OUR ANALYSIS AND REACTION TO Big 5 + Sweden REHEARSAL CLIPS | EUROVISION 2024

What's up everyone, it's Jambors, new video, and in this video with me again Eli Adam, and we will be analyzing and talking a lot about stagings, as far as we can tell from the clips, of Big Five plus Sweden as a host country. It will be very detailed, very probably, and very probably also there will be a full version for members and a shorter version for the rest. Both of course make sense, but what can I tell? The member one, they will receive all. Let's talk. All right, guys, welcome back to my channel with me, Eli Adam, today. Subscribe, like, share, buy me a coffee, give me a super like, or become a member. I have the full version, but let's do it. Eli, how are you ready? I am, but not very. I will be. What? I will be. I just woke up, you know this, but I will be. It's 7 p.m. We have a very specific life. Anyway, let's start with the first video.
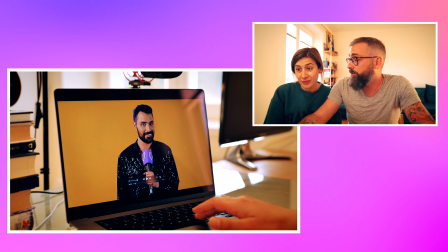(1:07)
We will start with UK and Ollie Alexander.
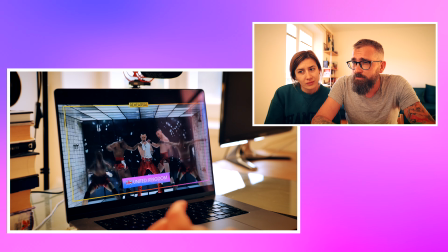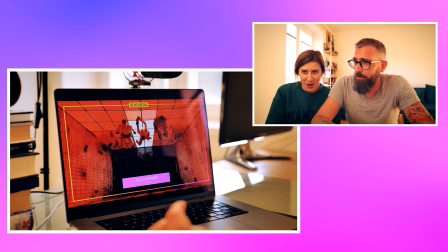(1:20)
Enjoy. Okay. I'm also dizzy. I'm dizzy when I see. I like the editing.
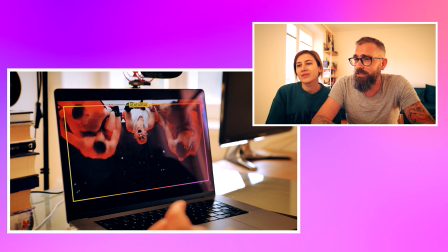(1:27)
At least I like the ideas.
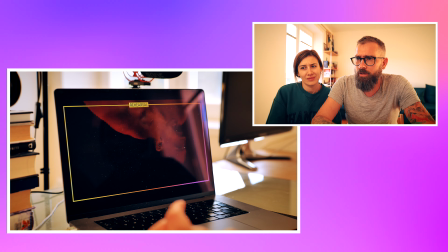(1:32)
There are a few things already which I don't like. The editing is brilliant. They did this?
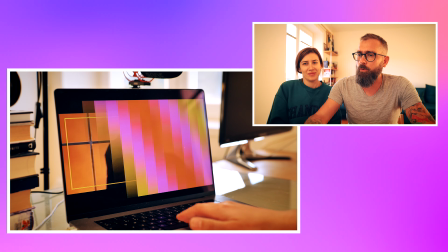(1:40)
This is a clearly sexual scene. Alright. We are too old for this.
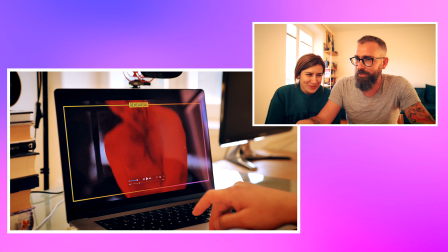(1:46)
No, come on. Like, see? Yes, I saw.
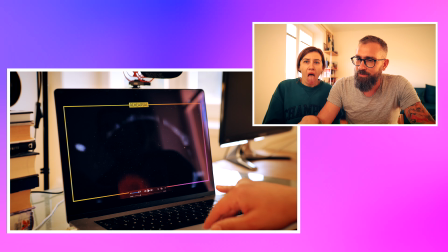(1:50)
And I saw also the tongues. Okay. You saw the tongues? Yes, like what's happening for this year Eurovision, actually?
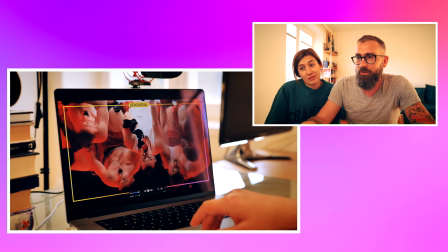(1:58)
So many sexual statements. Alright, but okay, let's maybe keep this aside.
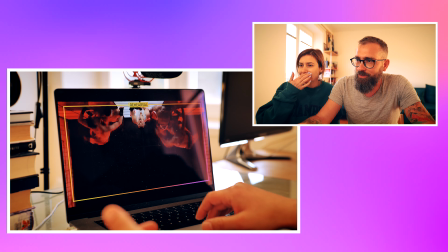(2:03)
This is a thing of taste. I'm not a fan of I think this is a little bit obscene.
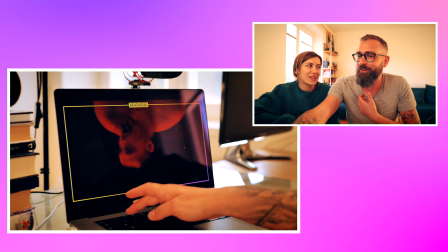(2:10)
And yeah. I'm very open-minded a lot.
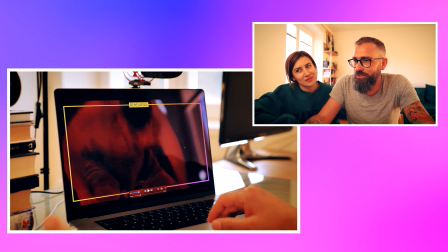(2:16)
But I think we just go too far.
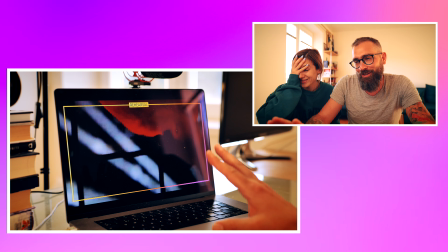(2:20)
But for what I think about this, at least this clip, is that this will be everywhere.
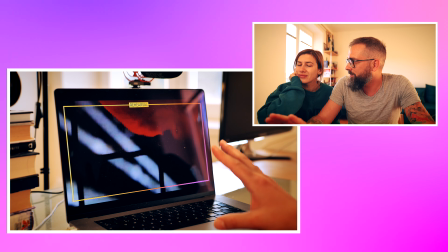(2:27)
Everybody will be talking about this, like maybe they wanted this,
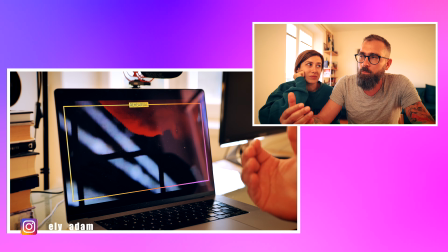(2:31)
which is not in like not necessarily good for Eurovision, but it's very good for Ole Alexander.
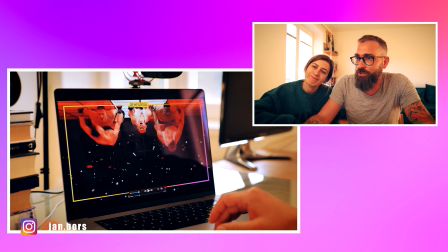(2:37)
So this is more on BBC's reputation about where the contest wants to be, because they are clearly having sex over here.
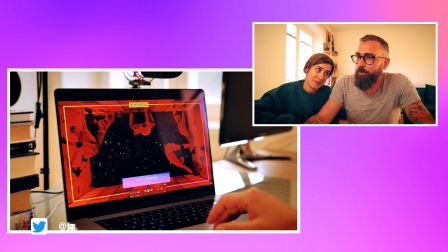(2:44)
Okay, I can live with this, but I have two different points.
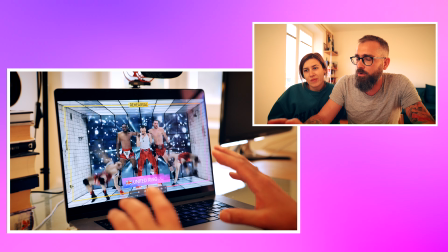(2:50)
From here, first of all, I like the idea that they lock themselves, at least from the part of the song,
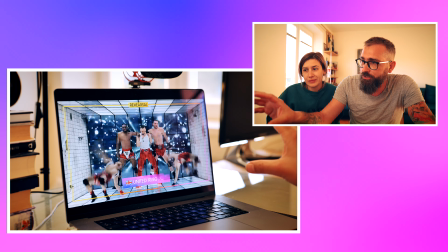(2:55)
into some locker, shower, dirty shower room. First, for more reason.
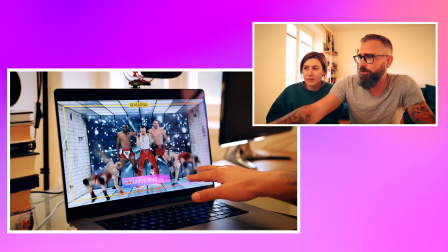(3:01)
First of all, it must be very expensive, but I like, first of all, how it looks. It's very nice decoration.
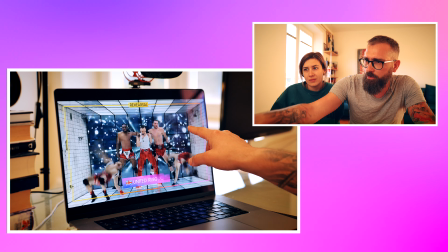(3:06)
The other thing, I don't know if this is LED screen or they are using the LED screen behind.
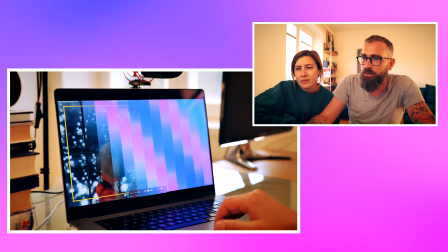(3:12)
But what I like about this, and you can see it clearly in here, that it creates the depth, the effect of depth.
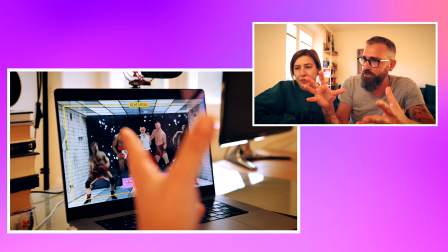(3:18)
So there, it's not flat, it's very filmic,
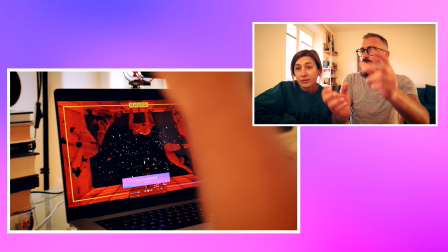(3:20)
and also what I like is that they go and then they switch the camera upside down very, very fastly.
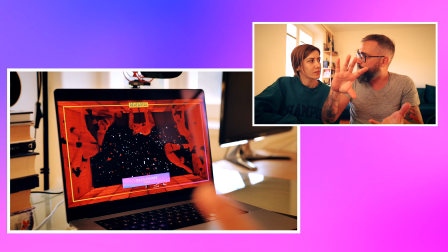(3:27)
There are probably two cameras already prepared, or they switch just the picture from the camera automatically to the opposite direction.
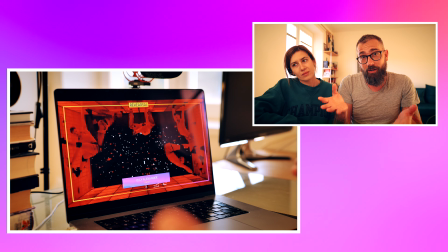(3:33)
We can do it also here. It looks probably somehow like this, and that's just a test.
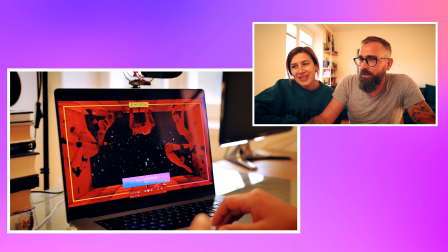(3:39)
Let's go back. No, and what I like in here is those poses, this crazy pose, this will go everywhere.
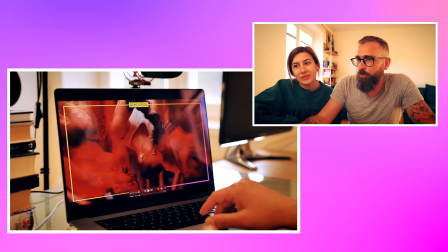(3:46)
But the issue in here is, and now I will show you what is the issue for the regular viewer,
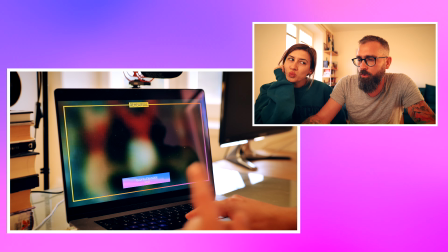(3:52)
because they won't understand this, and for me also this is a little bit disconnecting, and it's the vocal.
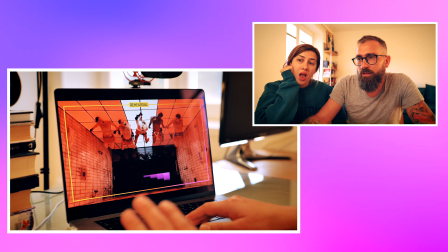(4:00)
Because he doesn't sing in here, and it's like, it feels like a mistake.